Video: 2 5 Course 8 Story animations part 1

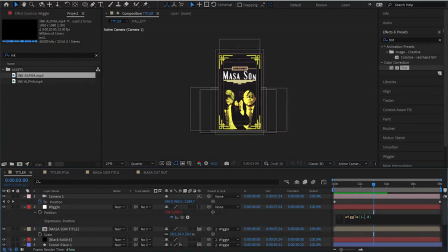[33:02]
It's a little bit much, so let's maybe do 1.5 times a second. That's half the frequency. Beautiful, and I think I'm going to make the corner pieces just a little bit smaller.
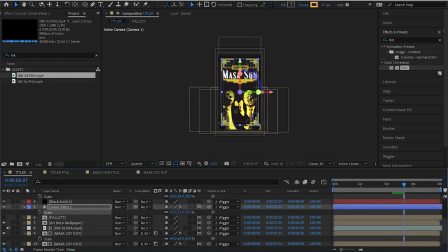[33:20]
I'll bring master son. The text a little bit lower. And make it a little bit smaller as well. I don't think it needs to be that big. Let's actually make the corner pieces much further forward in the scene as well, actually, I think.
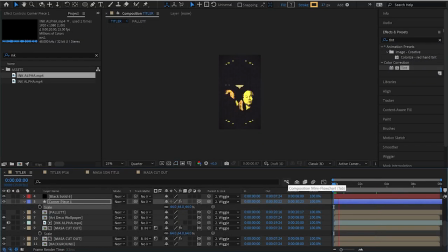[33:44]
As you can see, now that the corner pieces are a lot further in front, there's a lot more kind of like wobbling of them, and it feels like we pass through them. So the scene just feels a little bit more 3D. And I think I might even add to them. I might even add some bars.
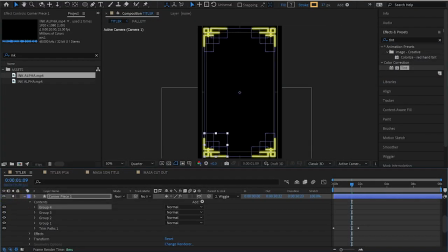[33:59]
Let's solo them so we can see what we're doing. So I'm just going to go to the shape layers and I'm going to just extend the paths a little bit. So all kind of overlaps. So this is all connected now. That's looking good to me. Just connect all those points.
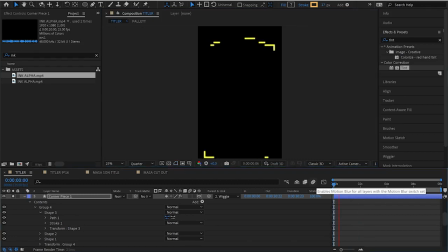[34:18]
And we've got ourselves a nice little frame. Yeah, that's looking nice, that. That is looking nice. And I might just add an extra path in a few places, just to add to it really. Just a double up of the line. Just do that. Looks good to me.
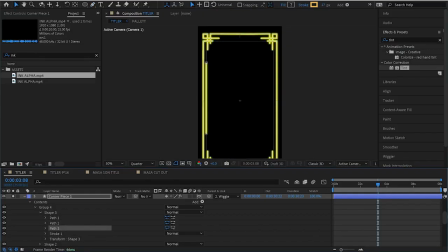[34:37]
And the same on this side. Duplicate that path. Grab the points. Just bring it over here. Yeah, looks good to me. Beautiful. So now let's unsolo that layer. So I've added my bars, and now I just, I think what I'm going to do is I'm going to bring Massa Son,
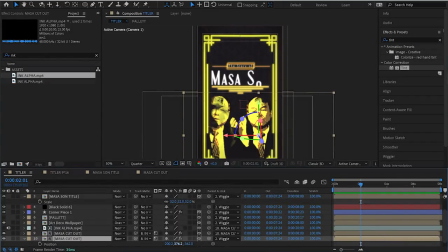[35:03]
the image, just a little bit further forward, because I want him to be kind of the front and center and like experiencing the most parallax, I think.
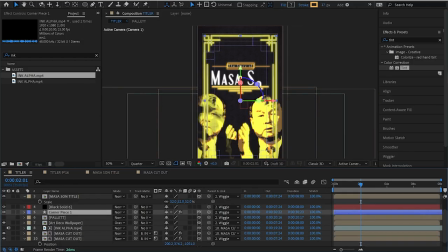[35:14]
So let's put him to there, and let's bring the corner pieces back a little bit, because I don't think they need to be quite that far forward. There we go, scale up a little bit. I'm essentially just messing around with putting these guys in different positions in the z-axis. So if we've got x along the bottom and y along the top, then z is along the back axis. So I'm bringing Massa Son, the image, from here to there, and I'm moving the bars a little bit further back. And obviously when they get closer to the virtual camera, they're going to look bigger. So I'm just scaling down to kind of keep them in a good position. So let's see what that looks like. Now I'm just arranging everything so it kind of, there we go, so nothing is in the wrong place.
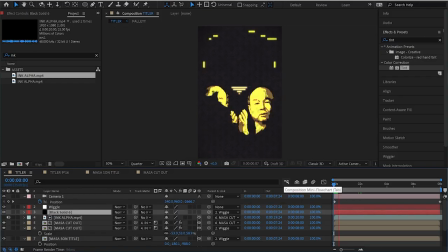[36:05]
Let's see what we're looking at here.
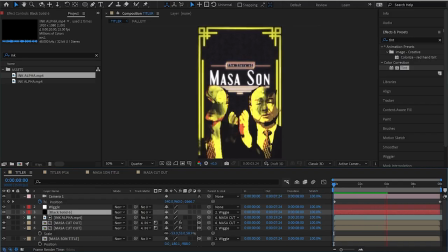Beautiful, that's looking good to me. I might move the title up a little bit in space.
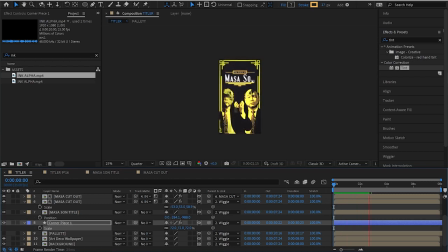There's a handful of other things that I'm going to do just to spice it up a little bit. Nice, easy little wins. I'm going to add like kind of a glitter burst in the background, because that would just be really cool. And you know, again, it's very in keeping with the Art Deco design. Here's one I prepared earlier.
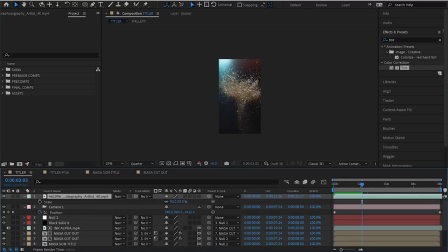[36:46]
Nice. So it's just a slow-mo shot of some glitter just kind of flying. So I only really want to use it once the glitter's in the air, I think, because I don't want to see it lift in. So I think something like that's probably a good place. Great, I'm going to drag that just above the background.
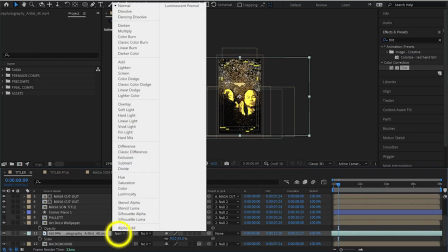[37:02]
I'm going to mess around with the blender mode, probably screen.